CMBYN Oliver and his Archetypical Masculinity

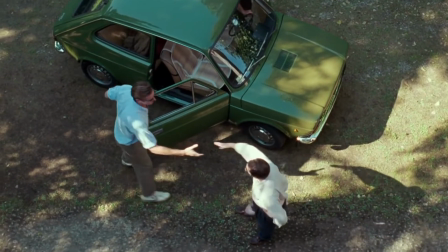Call Me By Your Name is a film that I really wanted to like, yet the first time I tried to watch it, I found myself skipping through the first half hour. Then I gave up on it entirely. Yet before and since I watched it, I was surrounded by people who were full of praise for it.
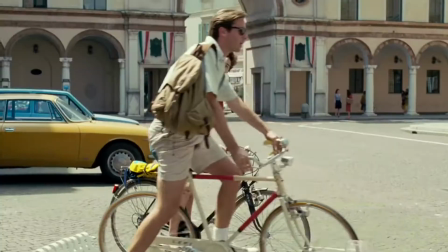Lots of people cited the cinematography, soundtrack, and sound design as reasons for their praise,
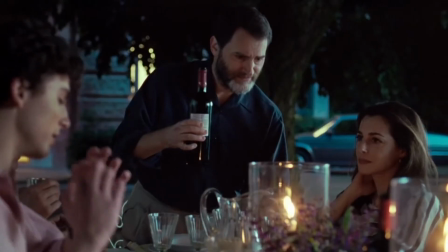and I agreed with them on all of these points, but I still couldn't make it through the film. So when I got the opportunity to rewatch it for class, I was excited.
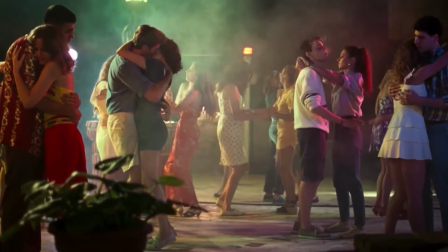Maybe in this context, I could learn to enjoy this film as much as many of my friends had.
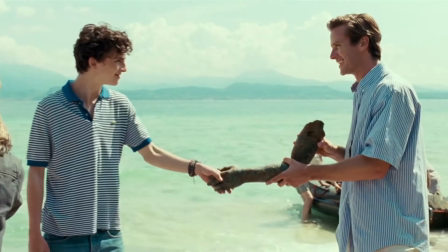This time, I did watch it all the way through, and didn't skip any of it. So now I feel I can reliably say that I do not like Call Me By Your Name.
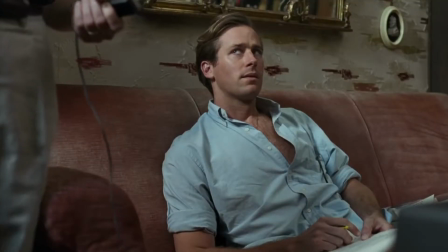I can also say why. I cannot stand the way Oliver is presented.
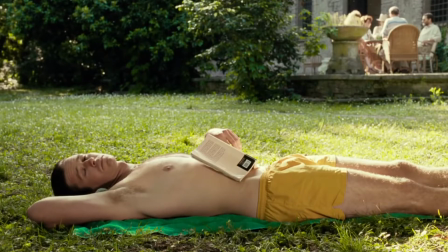Armie Hammer's portrayal of Oliver in Call Me By Your Name is conventionally masculine.
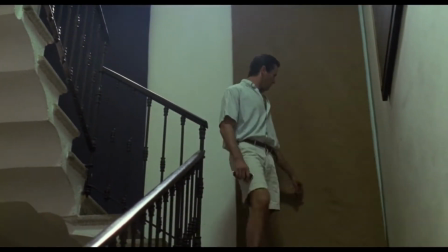He's big and strong, he takes up space, and he feels entitled to things.
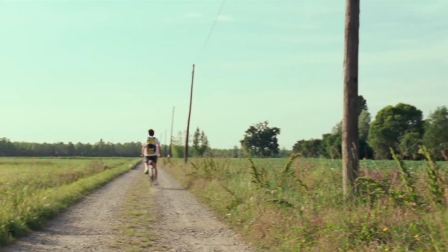So I was surprised to come across an article titled, Redefining Masculinity, on Armie Hammer in Call Me By Your Name.
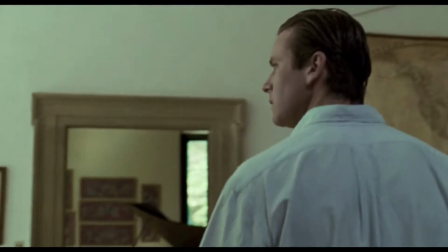To show what I'm talking about, I will use a couple of clips as examples. Self-confidence is a trait often seen in Hollywood depictions of masculinity.
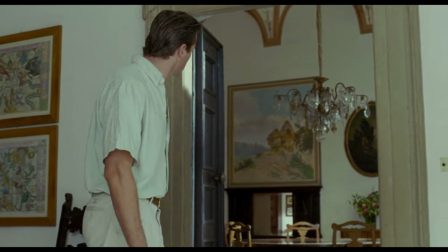Stephen Neale writes, narcissism and narcissistic identification both involve fantasies of power, omnipotence, mastery, and control.
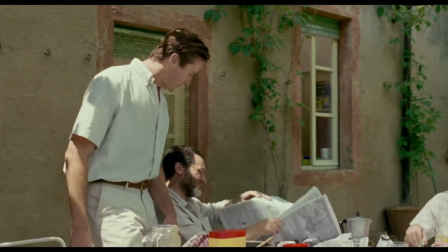Oliver exits the house and enters the scene with confidence. He is the first person to speak in the scene, happy to draw attention to himself.
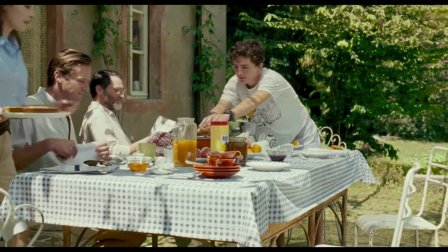Then he grabs the first available chair and sits down without considering whether anyone else was sitting there first.
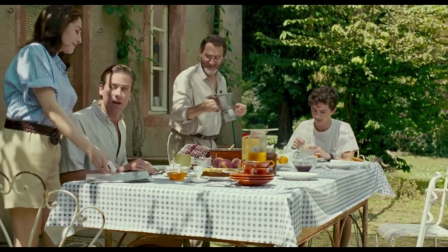These behaviors show the feeling of power and control that Oliver has, even in the situation he has just entered.
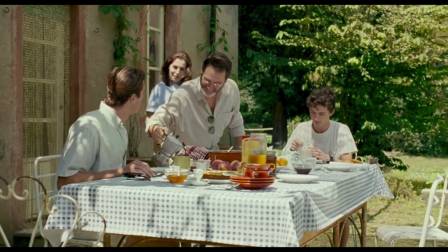No one in the scene is bothered by this behavior. They see it as charming instead of entitled.
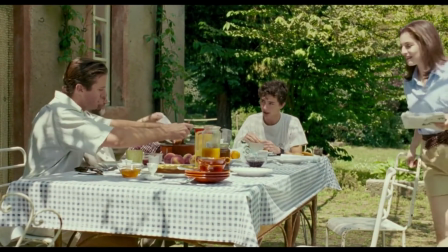Even Elio's mother seems happy to have her seat stolen.
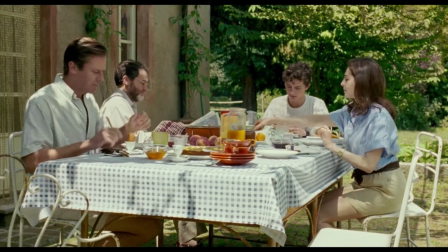In another show of power, Oliver doesn't seem to know his own strength when he smashes a soft-boiled egg when trying to open it.
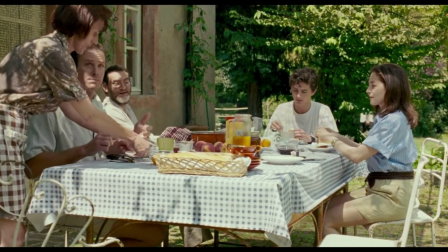Instead of showing him tempering his strength, the film shows the housekeeper opening another one for him.
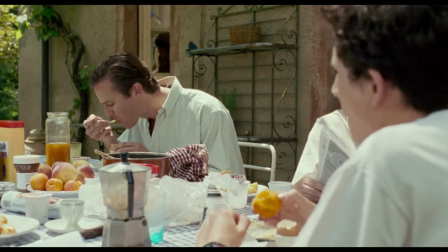This allows him to eat an egg without breaking the fantasy of power. When he does eat, he does it with no social grace.
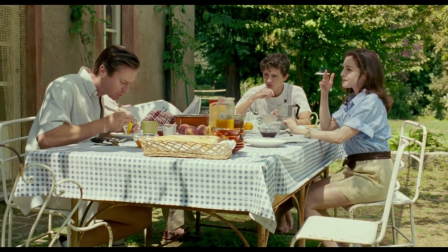He shovels food into his mouth. He has no self-consciousness in this situation. He feels at ease and in control.
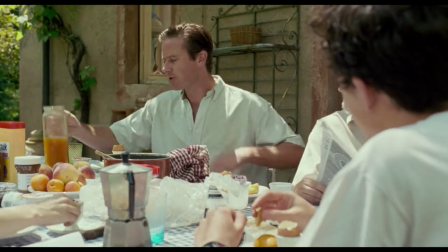Looking at the breakfast scene, we discuss Oliver as a male power fantasy.
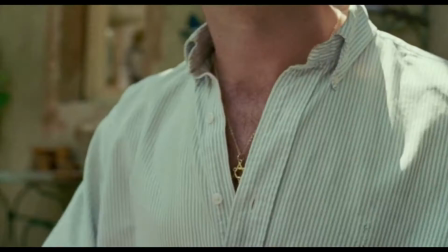Now in the scene of him playing volleyball, we'll discuss him as the object of Elio's sexual desire.
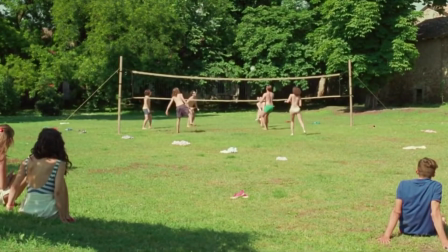In the beginning of the scene, he's in a wide shot, playing volleyball in nothing but a pair of small shorts.
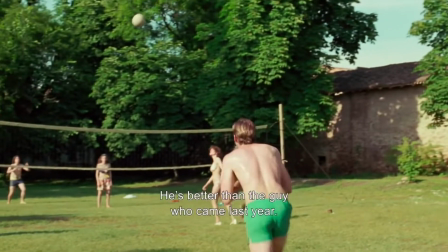Several girls on the sideline discuss his playing and his good looks, echoing Elio's own thoughts.
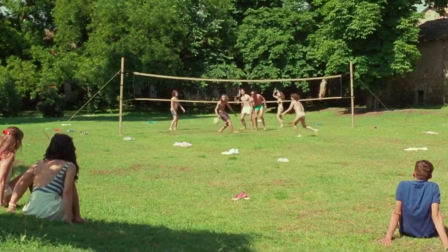When it comes to discussing bodies shown as sexual commodities in film, women are often the focus.
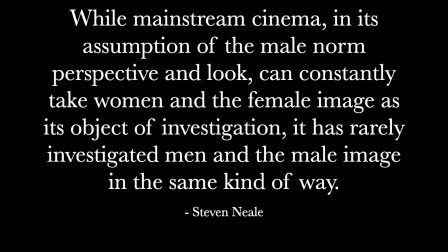Neale writes, while mainstream cinema, in its assumption of the male norm, perspective, and look, can constantly take women and the female image as its object of investigation, it has rarely investigated men and the male image in the same kind of way.
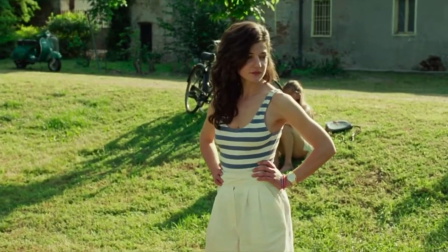Films invite the viewer to look at female characters voyeuristically.
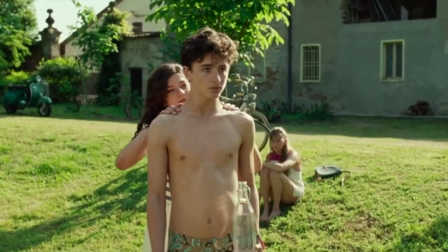These female characters are most often love interests, and the viewer shares the voyeurism with the main character.
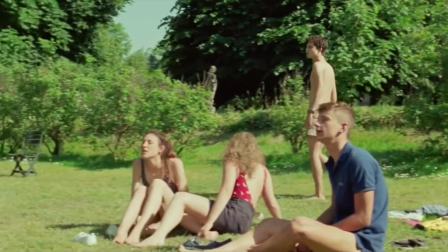In Call Me By Your Name, Oliver is looked at by Elio, and by us.
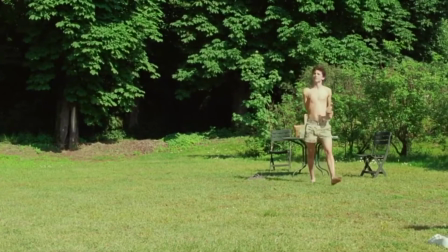There are also plenty of the masculine power fantasies mentioned earlier in this scene.
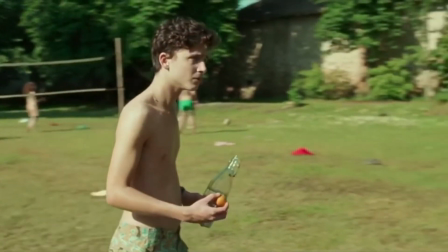Throughout the scene, Oliver is a strong audio presence. Even when he's not talking on screen, his shouts can be heard.
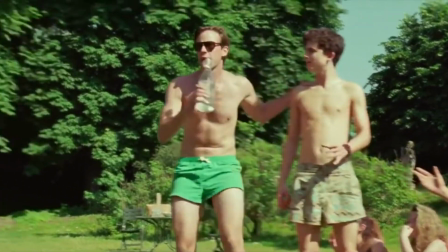Mine.
Oliver grabs a water bottle meant for someone else straight out of Elio's hand in a display of dominance.
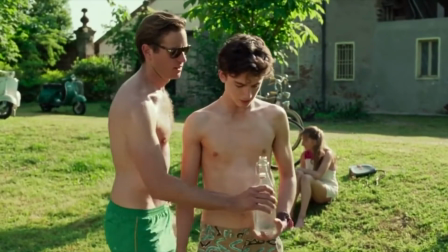He then proceeds to give Elio a pretty handsy back rub, which he later admits was his attempt at flirting.
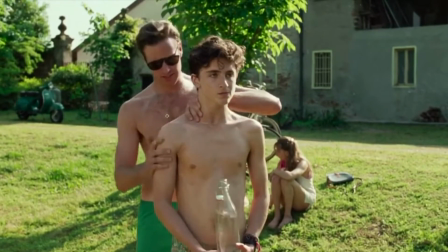Not only does this back rub give Hammer a chance to flex his muscles, it also emphasizes the size difference between him and Timothy Chalamet.
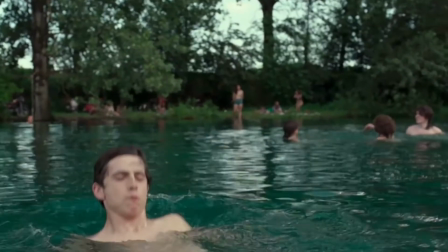In any relationship, there are power dynamics at play, and the one between Oliver and Elio is far from an exception.
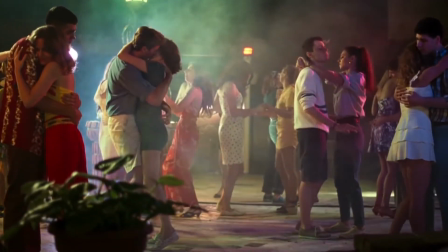Oliver is much older and more experienced. He is also physically larger and stronger.
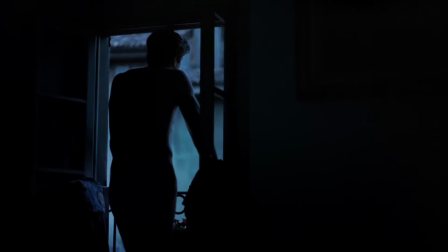While Timothy Chalamet is not effeminate, he has a slight build and delicate features, especially compared to Armie Hammer.
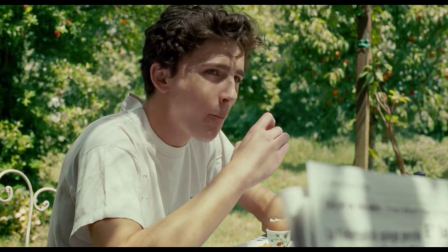I've heard at least one man say he's straight, quote, but Timothy Chalamet.
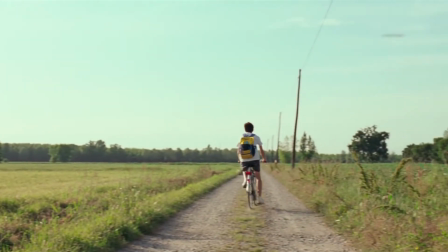And I've seen the same sentiment repeated several times on Twitter. The makers of Call Me By Your Name used several techniques to portray Oliver's masculinity.
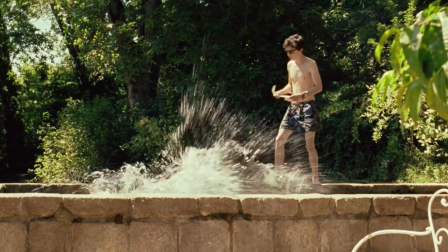The first is casting. Armie Hammer is a large man, especially compared to Timothy Chalamet.
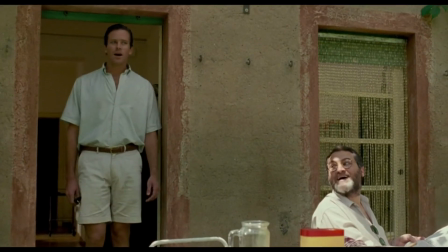The second is sound design.